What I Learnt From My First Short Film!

I actually wanted to go over my last video, no, my second, the short film that I made, uploaded a few videos ago, just going over it, reviewing it, what I would do differently and kind of what I learned from it, because one, obviously I can learn a lot from this and I'm sure from me talking about my mistakes, I'm pretty sure you can learn something too, so let's get into it. We'll watch it again, if you haven't seen it then the link is here, and yeah, we're just going to go through it and kind of break it down not every scene by scene but just kind of go through it and see point out key things that I know I could have done better would have done differently and just see I go from there so here we go first
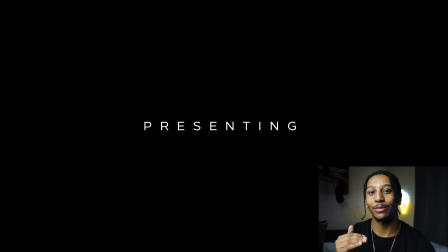(0:45)
off I'm pretty sure that title isn't actually in the center of the frame like it's just slightly too low like it might be my OCD but I'm pretty sure it's not actually in the center of the frame but yeah so great start
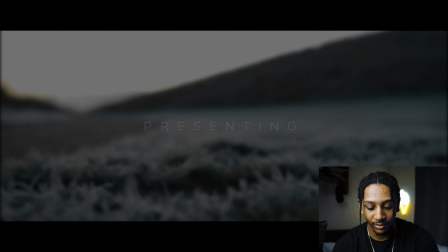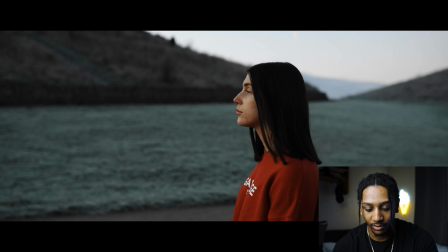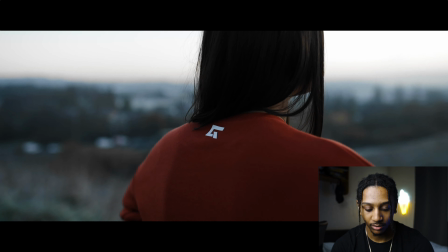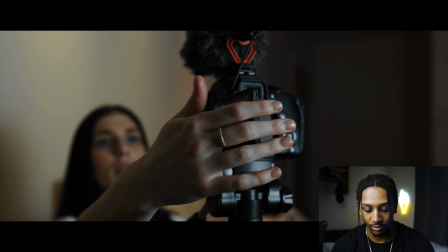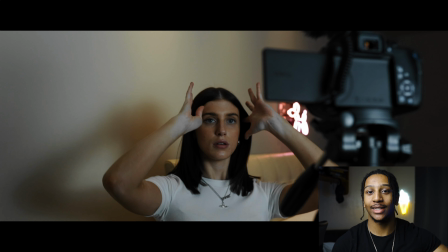(1:24)
another thing i would have done there when i was actually shooting the scene at annie's house with the kind of b-roll of her getting ready for her youtube stuff i would actually remember to bring my light you had to kind of use one of her lights but not a rudely but your
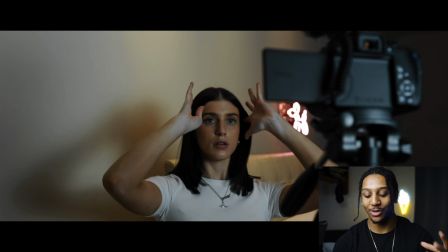(1:38)
lights aren't the best um just you know you can see that the harsh shadows and just that kind of thing so i would remember to bring my own equipment again i wouldn't rush it as much i did kind of rush this whole process i made this what in like two and a half
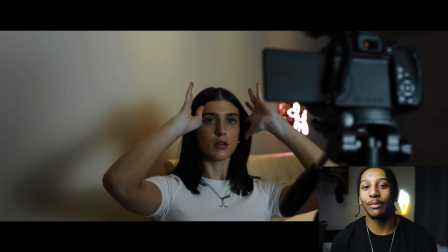(1:51)
days but yeah gear doesn't matter that much like it doesn't look terrible it's just a personal preference i really like seeing harsh
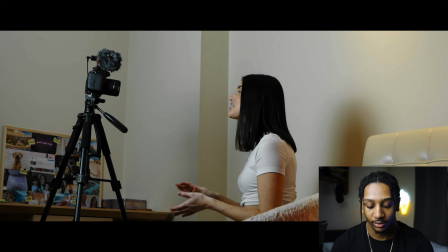(2:00)
shadows or something i would have done differently there my name is annie again you can kind of see the shadows on the wall you can see that the harsh lighting is
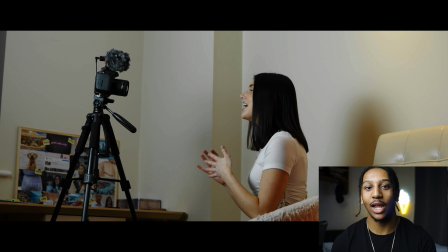(2:08)
just something i wouldn't have there because you know you like to have that natural lighting instead of looking making it obvious that you have an artificial light being used obviously in this situation here like i'm doing now it's obviously an artificial light is being used but in a situation like this something i've
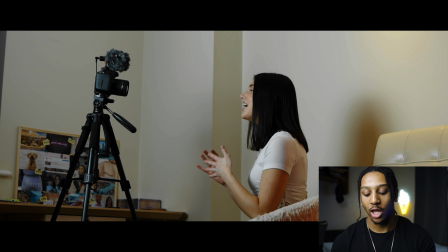(2:23)
just learned from watching a lot of people watching a lot of films you never really want to make it obvious that you're using an artificial light you kind of want to make it look like it's natural light as much as possible so that's just something i would do just all it is is simply just getting a bigger soft box or um a larger source of light you know the larger the source the
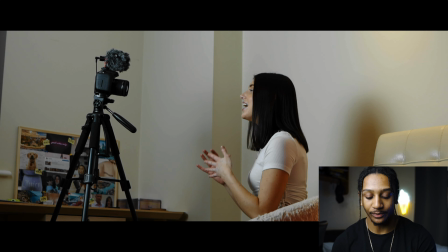(2:40)
softer the source so yeah simple as that Annie Annie Powell on YouTube and I make videos
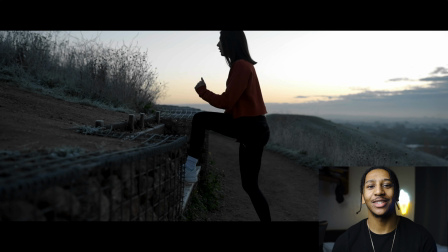(2:49)
one thing I would also do differently wow this is a lot differently about 30 seconds in in the same way I said how I rushed it you can kind of see if
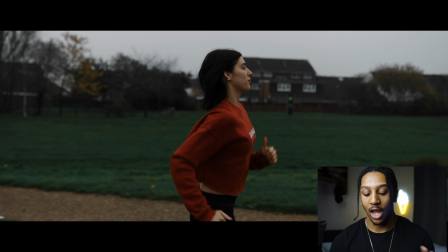(2:56)
you you know go back to this last clip of her running and the first clip of her running they were actually shot on different dates and you can actually tell um you know this is again me maybe being a perfectionist but you can kind of tell that these
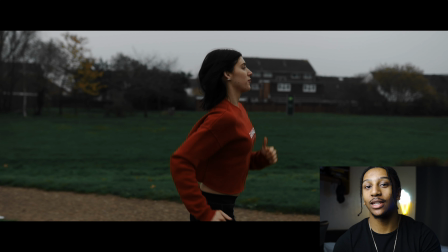(3:10)
are different so you can see how green the grass is in this scene compared to how green the grass is here because obviously this morning went
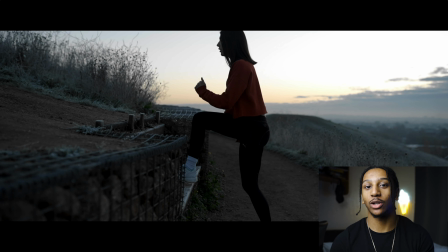(3:17)
up went out a lot earlier and it was very frosty outside it was very cold that i really liked that scene and that day a lot better however i didn't get all the clips i wanted one because we were freezing and two i didn't plan it out as well as i'd liked but again you know we work with what we've got and it still came out okay
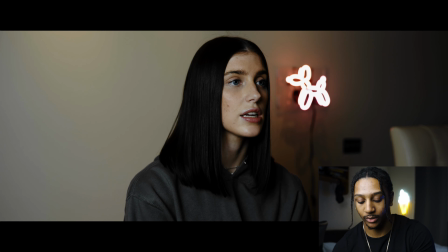(3:40) For me, lockdown kind of gave me that kickstart into actually being able to like better
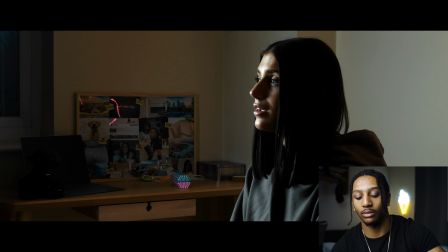(3:47) myself and it kind of was the thing that made me have no excuse but to actually go out.
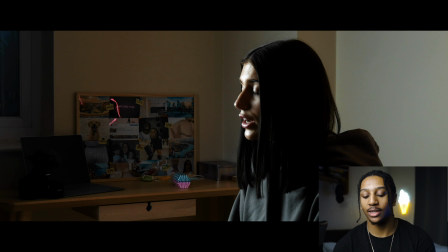(3:54)
So with the angles that I have here, you know, this second angle and the main first angle, I would actually position them slightly differently.
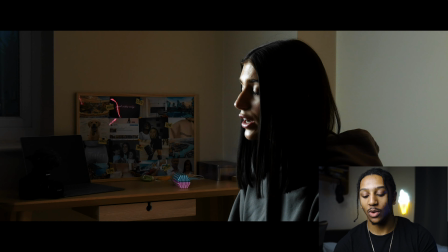(4:03)
So the first one, you know, where I have her,
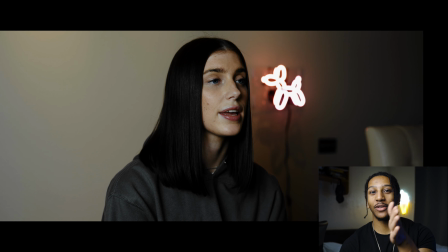(4:08)
the main shot of her in the middle, i would actually put her further to the left and kind of make it the rule of thirds kind of thing
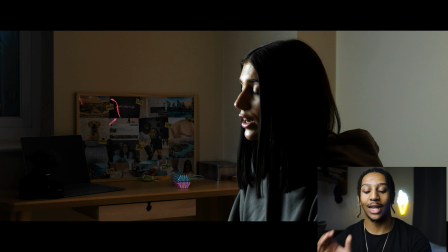(4:15)
and then the next shot for the next the second angle this angle here i would have that more of a close up for one less
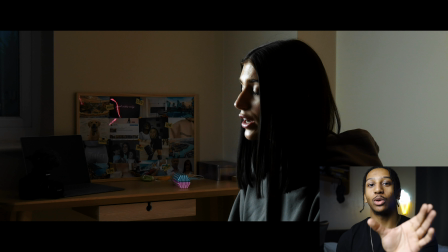(4:23)
of a wide angle so it's not so much a side profile but a bit more coming right at her face and have less going on because there's a lot of distractions and there's a lot of stuff inside the frame and i know at the time i was thinking it makes sense because that's the kind of stuff that's
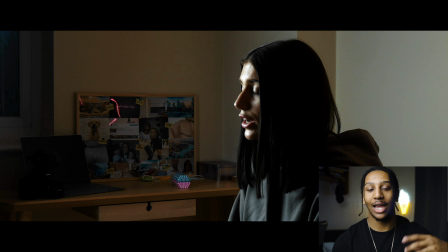(4:39)
annie and that forms her kind of lifestyle you know you have her laptop there her camera there the content creation life and the kind of stuff she's about behind that but in reflection i would probably do it closer so it's more of just like her face more as opposed to being a
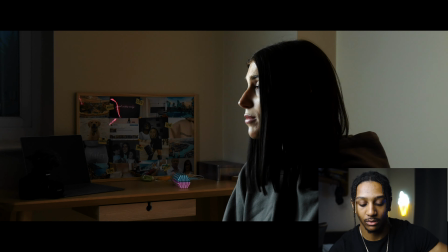(4:56)
scene revealing thing to do so for me that was really focusing on my fitness and
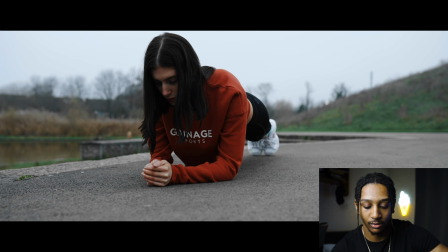(5:01)
starting to actually seriously get into content creating training
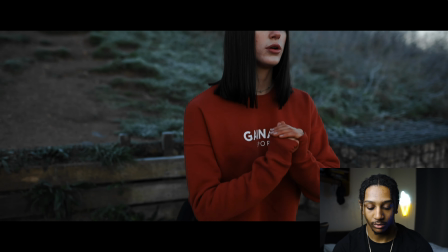(5:06) and fitness helped me a lot during this time because it's kind of what gave me that
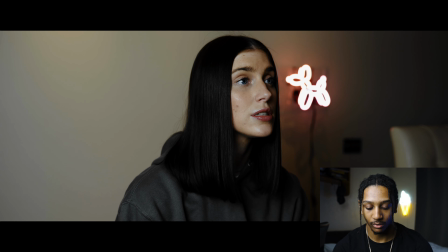(5:11) structure to my days because it's all well and good having time
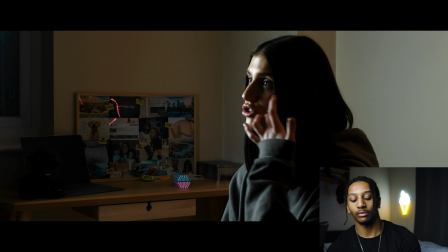(5:17) at your disposal if you don't have that structure you can quite easily fall into
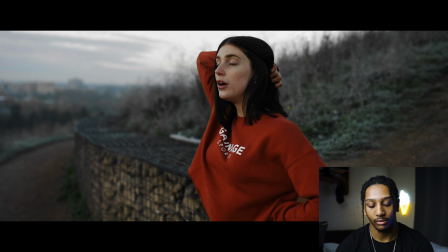(5:22) quite like a bad mental and physical health so fitness and
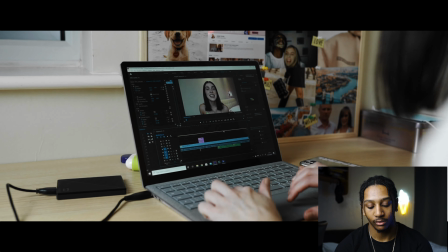(5:27)
training for me kind of broke up the days and allowed me to just like track my progress yeah so that's something i've noticed a lot a lot as well
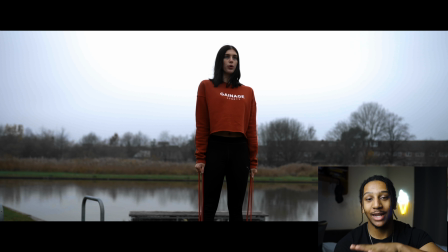(5:36)
it's just how i faded the music in and out i would have probably made it a lot more gradual that's yeah so i don't it's i feel like it comes in too harsh you know even though it is like a gradual build up but it's still for me in my ears it's just a bit too
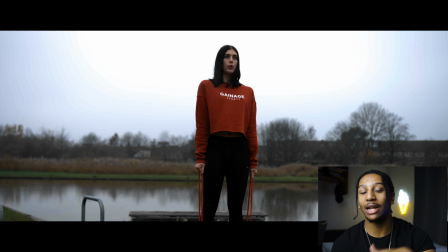(5:51)
harsh i'd probably even have the music still in the background playing but just put it really really low even while she's talking just so it's not completely silent and it's like it almost disrupts the pace of the film you know instead of building up because the kind of
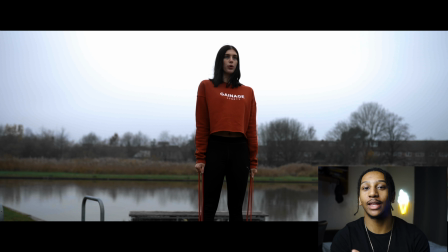(6:05)
point of it progress while she's talking about her progression and everything there we are kind of progressing to the top of the hill that's the kind of main theme of this so you know we're doing all this stuff down below we're running we're stretching we're doing all these kind of exercises down below
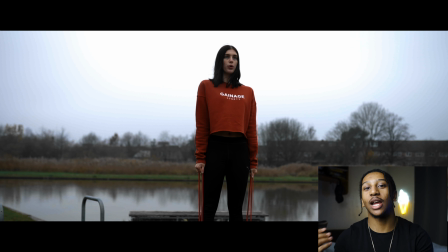(6:21)
but then we are slowly building up to the top and i feel every time i got her to no every time i put her talking it kind of did slow down the pace slow down i think of the of that you know sequence so that's something i would have probably done next time is just
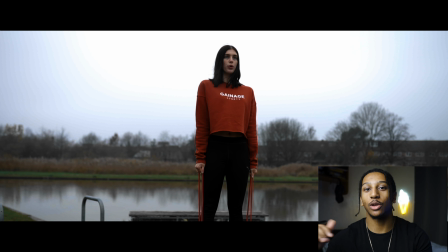(6:36)
still have the music playing but just put it really low just so the pace of the whole film isn't really being disrupted by her talking
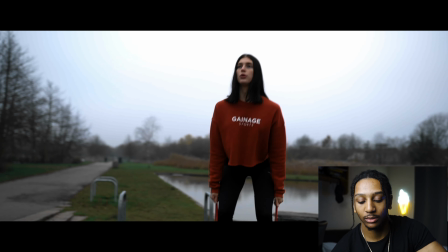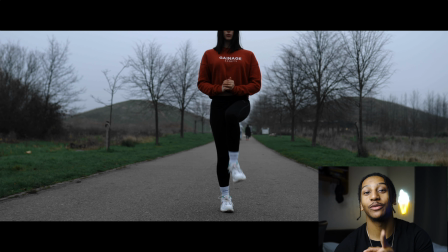(6:49)
all of these smooth shots as well done in the one wheel video coming very soon but Very smooth.
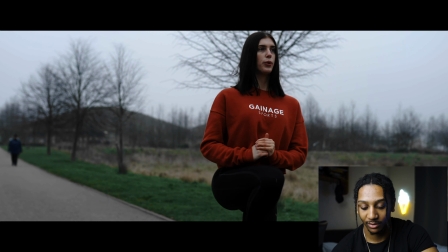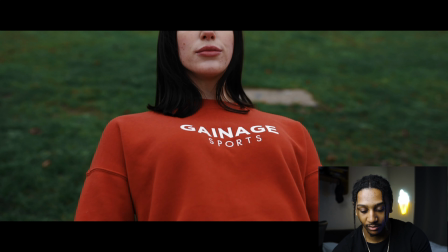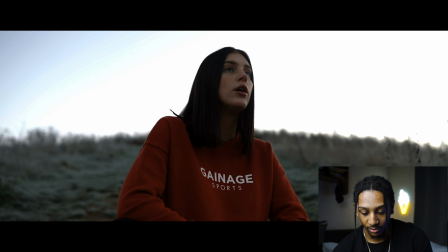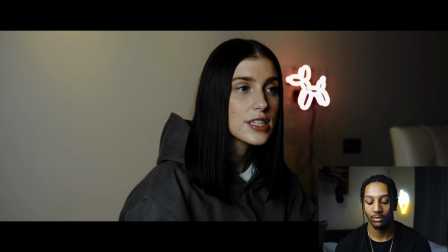(7:12) I chose to go down the route of creating content at first for other people,
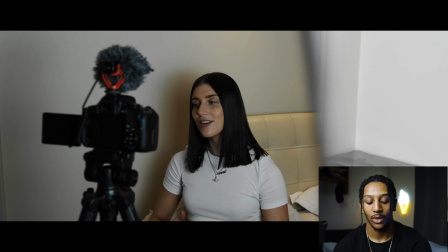(7:19) because a lot of my friends would tell me like, oh you like, you like.
Yeah, I would definitely get rid of that transition.
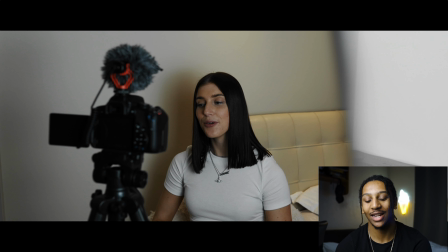(7:25)
Like, I'm not really sure why I put it in to be honest. It kind of, yeah, I just don't like it.